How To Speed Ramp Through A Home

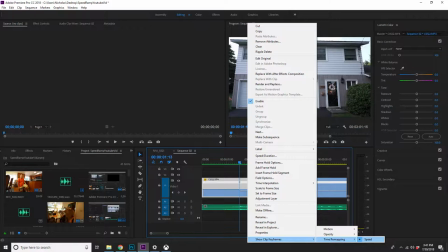4:10 Then we're going to zoom in on this a little bit here.
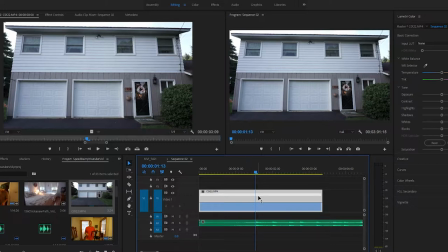4:13 And because I already stopped right here on the beat, I'm just gonna go to effect controls.
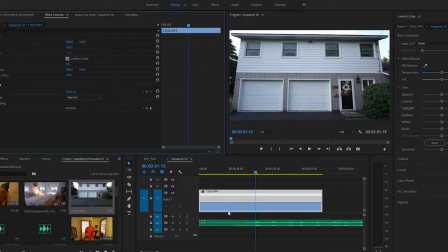4:19 And you can see here, my speed starts at 100%, but I want it to slow down on this beat. So I'm going to add a keyframe here, and I'm just gonna go ahead and drag this right side down here to 40%.
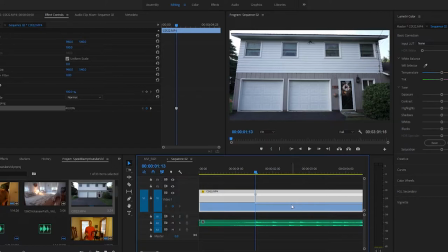4:35 So now this is the first part of it. Make sure that you always are splitting your keyframes, or else you're gonna have very sudden stops and starts, and that looks a little bit choppy sometimes. So you wanna grab your keyframe just like this and split it.
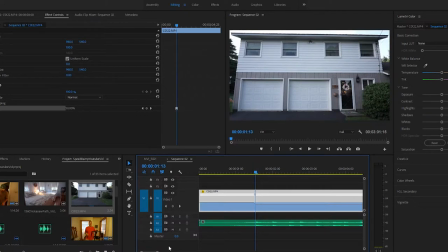4:52 Then just make sure that it lines up on your beat still.
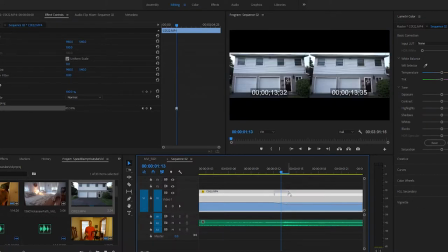5:00 just like that.
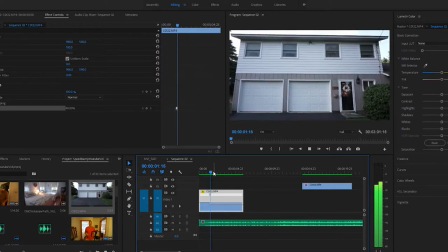And that's it for the first clip. All right, this next clip that I have here is actually the clip that Nick was shooting earlier today of the bedrooms.
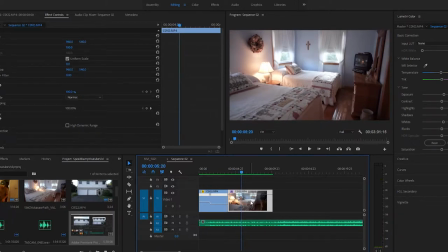5:19 I think for this one, I actually want to start it out at 40%.
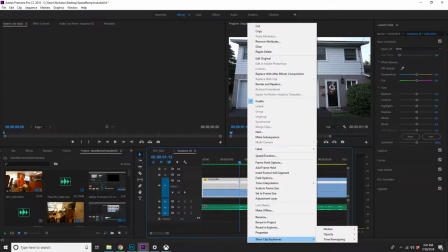5:24 So remember, just right click on your clip, go down to show clip keyframes, go to time remapping, and then click on speed.
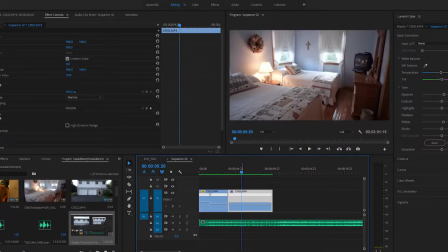5:31 So remember, I want to start this one off at 40%.
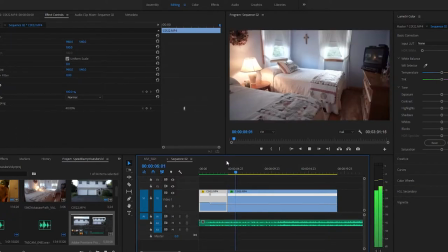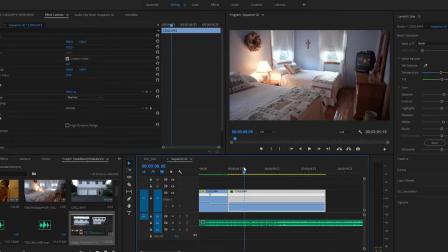5:41 Okay, so on that hit right there, I want to speed it back up. So let me just find that hit right there. So I'm going to drop a keyframe, then I'm going to speed it up. I'm going to split this keyframe here. I want to go right on the drop, just split it,
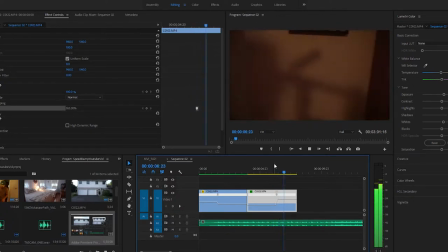6:01 line it back up. And then you can see I have this shadow here of the Ronin. I don't like that you can see that, so I'm actually going to drop another keyframe right here before you can see that shadow.
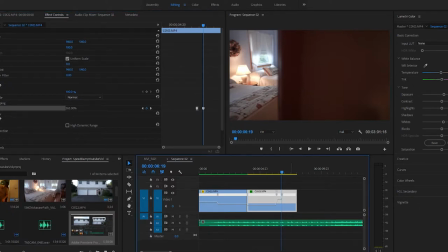6:14 And then I'm going to pull it up even faster. I'm going to try to go to like 600.
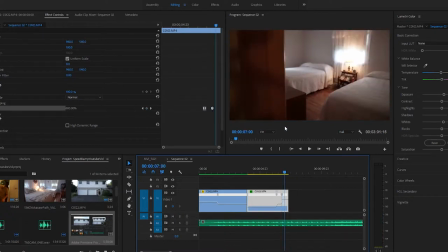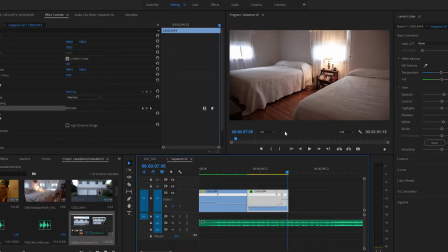6:29 Yeah, that's perfect. Gives me just enough space here. So I want it to slow back down now on this drop. So first of all, I'm going to go back here, and actually
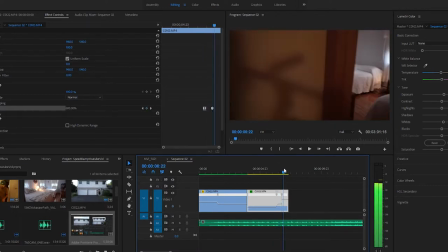6:46 I think for this purpose I'm not going to split these keyframes because it happens over a black screen and I kind of want it to be fast and jerky and not drawn out.
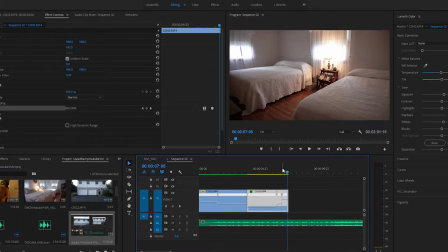6:56 So yeah, like I said, I'm just going to drop a keyframe on this beat here. And then zoom in a little bit, and I'm going to slow it back down, all the way back down to 40%.
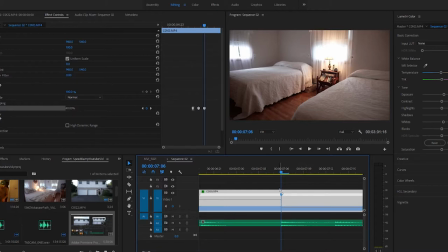7:13 Then go ahead and split this keyframe. Come on. And it's still a little jerky, so I'm going to split it even more.
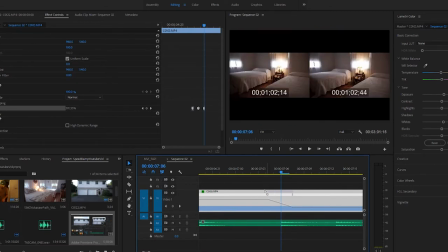Okay. Let's render that out and see what it looks like. A lot of this is just messing around with it too. You know, you want to play with these keyframes until it looks right in your eyes. So you can see here's the first shot, into the second shot. Yeah, not bad. So yeah, that's basically it, guys. Just make sure that you're following the rules. Don't go any slower than 40% if you only shot at 60 frames per second, and make sure that you're splitting your keyframes so you don't have choppy stop and starts. All right, that's all we got for this video. Now I'm gonna leave you guys with the property tour video that we shot for this house, so enjoy. Yo, what up? It's the next morning here.